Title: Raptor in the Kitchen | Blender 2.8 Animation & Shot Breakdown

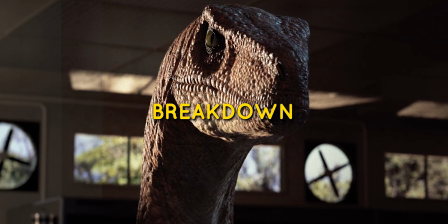(0:30)
Hey guys, Ben here. I'm trying something a little bit different today in that normally at this point in the video I would cut to a kind of standard visual effects breakdown of all the different render passes and whatnot, but I know a lot of you have been wanting some more kind of tutorial-like content from me, so while I can't give you a kind of time-lapse of creating this shot, I'm going to kind of give you a bit of a walkthrough of what the scene looks like in Blender and try and explain my workflow when it comes to a shot like this. Yeah, so let's get into it.
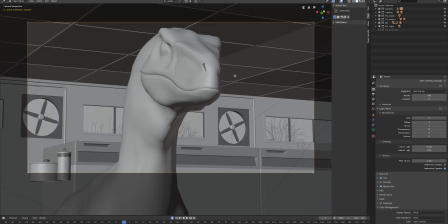(1:05)
So this is how the scene looks in Blender in the viewport. This isn't all that is going on in the scene, so there's a bit more to it than meets the eye. But I'm going to break it down into the different collections here and take a look at each one in turn.
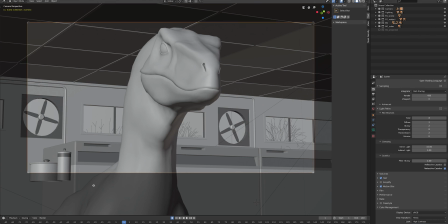(1:24)
Okay so we'll start by taking a look at the kind of center point of the the shots which is obviously the Raptor here. So if I just hide the background and everything else.
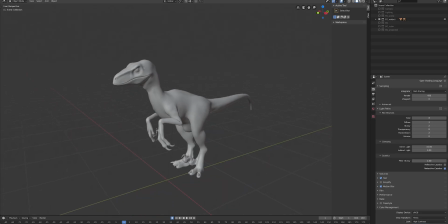(1:38)
This is our Raptor model. This is a model I made about a year ago.
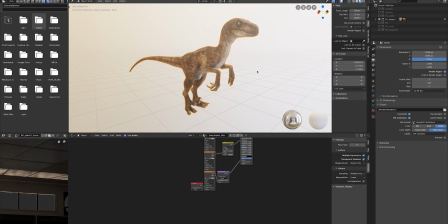(1:44)
Some people have asked if there's any kind of complex node setups or anything in the materials. There's not really. It's just the standard principle BSDF shader just with a lot of different maps coming in which i painted in substance painter you
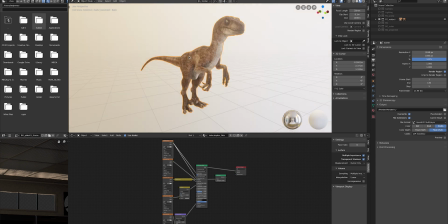(1:59)
can you could definitely get similar results in blender using the built-in texture tools it's how most of my previous models have been textured but the last kind of three or
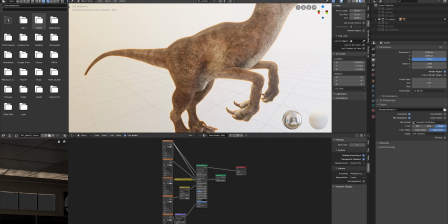(2:07)
so i've done i moved over to substance painter and i just find a much faster workflow without having to mess around with nodes all the time
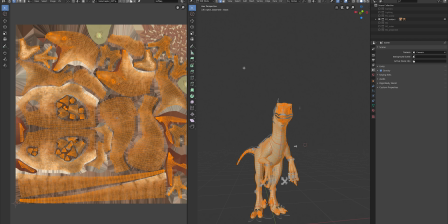(2:15)
so this is the uv map uh this is the diffuse pass as it uh came out of substance It's 8K resolution.
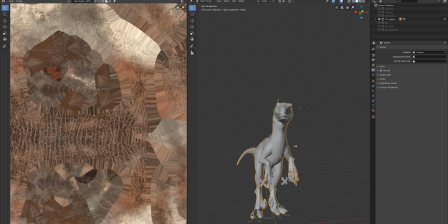(2:24)
I baked a cavity map out of a high-res sculpt, which was a couple of million polys from Blender.
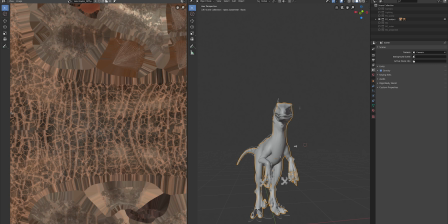(2:30)
And you can see how that's been used to kind of paint in these kind of, I guess it's like kind of a grouting between the scales.
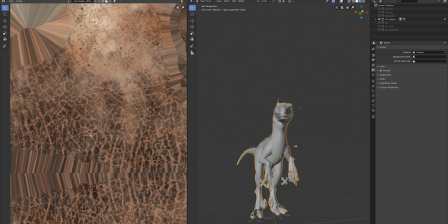(2:39)
I don't know what you'd call that, but they're kind of connecting tissue. The main thing here is just making sure you've got loads of texture variation.
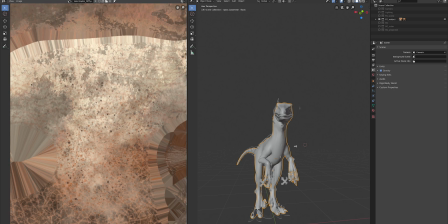(2:46)
So we've got all this dirt, this fine detail here,
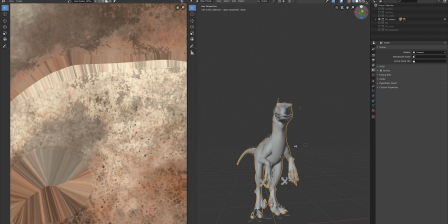(2:49)
all these spots and everything that just break up the surface so that you're not just staring at something flat. That is the biggest killer of photorealism,
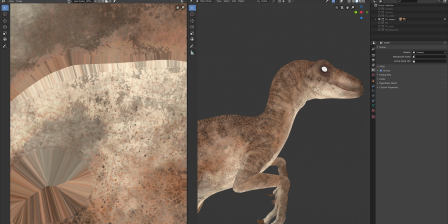(3:00)
is just a flat surface and we've got this same detail in the roughness
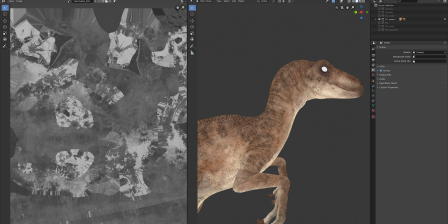(3:07)
here and in the specular pass.
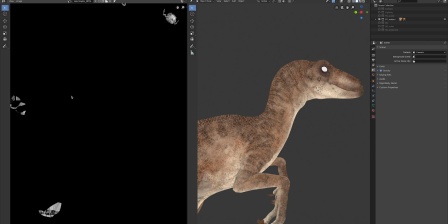(3:13)
what I also like to do is to have a little metallic pass and to just make the areas around the eyes and the nose a little metallic
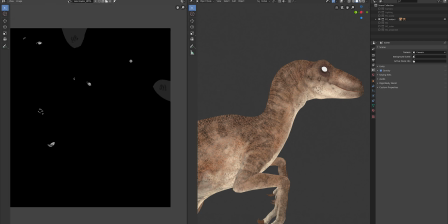(3:21)
because it gives them a little kind of bit of wetness without you having to kind of do everything funky shade your eyes there's a little bit
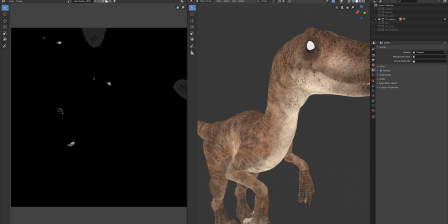(3:29)
of subsurface scattering on this but not a lot because I find if you use too much on kind of a reptilian creature you end up with something that looks kind of rubbery as opposed to sort of leathery the way I'm handling the fine detail here is that I've got a kind of I've
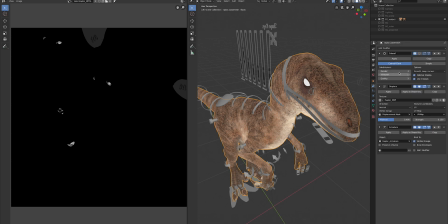(3:46)
got subsurf modifier we're rendering at three levels and then I've baked the displacement from the high-res sculpt and
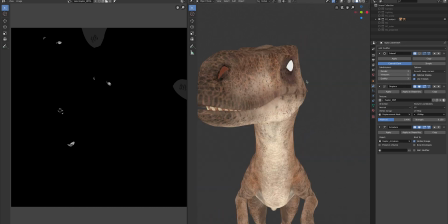(3:55)
I'm applying that on top of that and then the armature on top and then we've also got a normal map in the shader as well just to kind of bring out that really fine
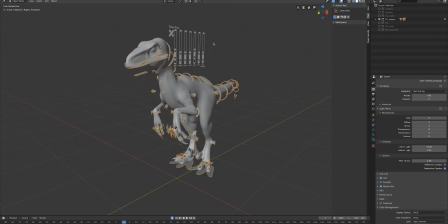(4:04)
detail so there's actually two rigs here we've got
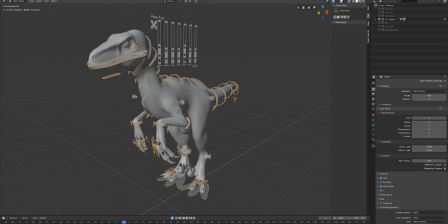(4:08)
the main armature and then we've got this rig here which handles all the shape keys which is how i've done the facial animation so it's a fairly standard rig with ik controls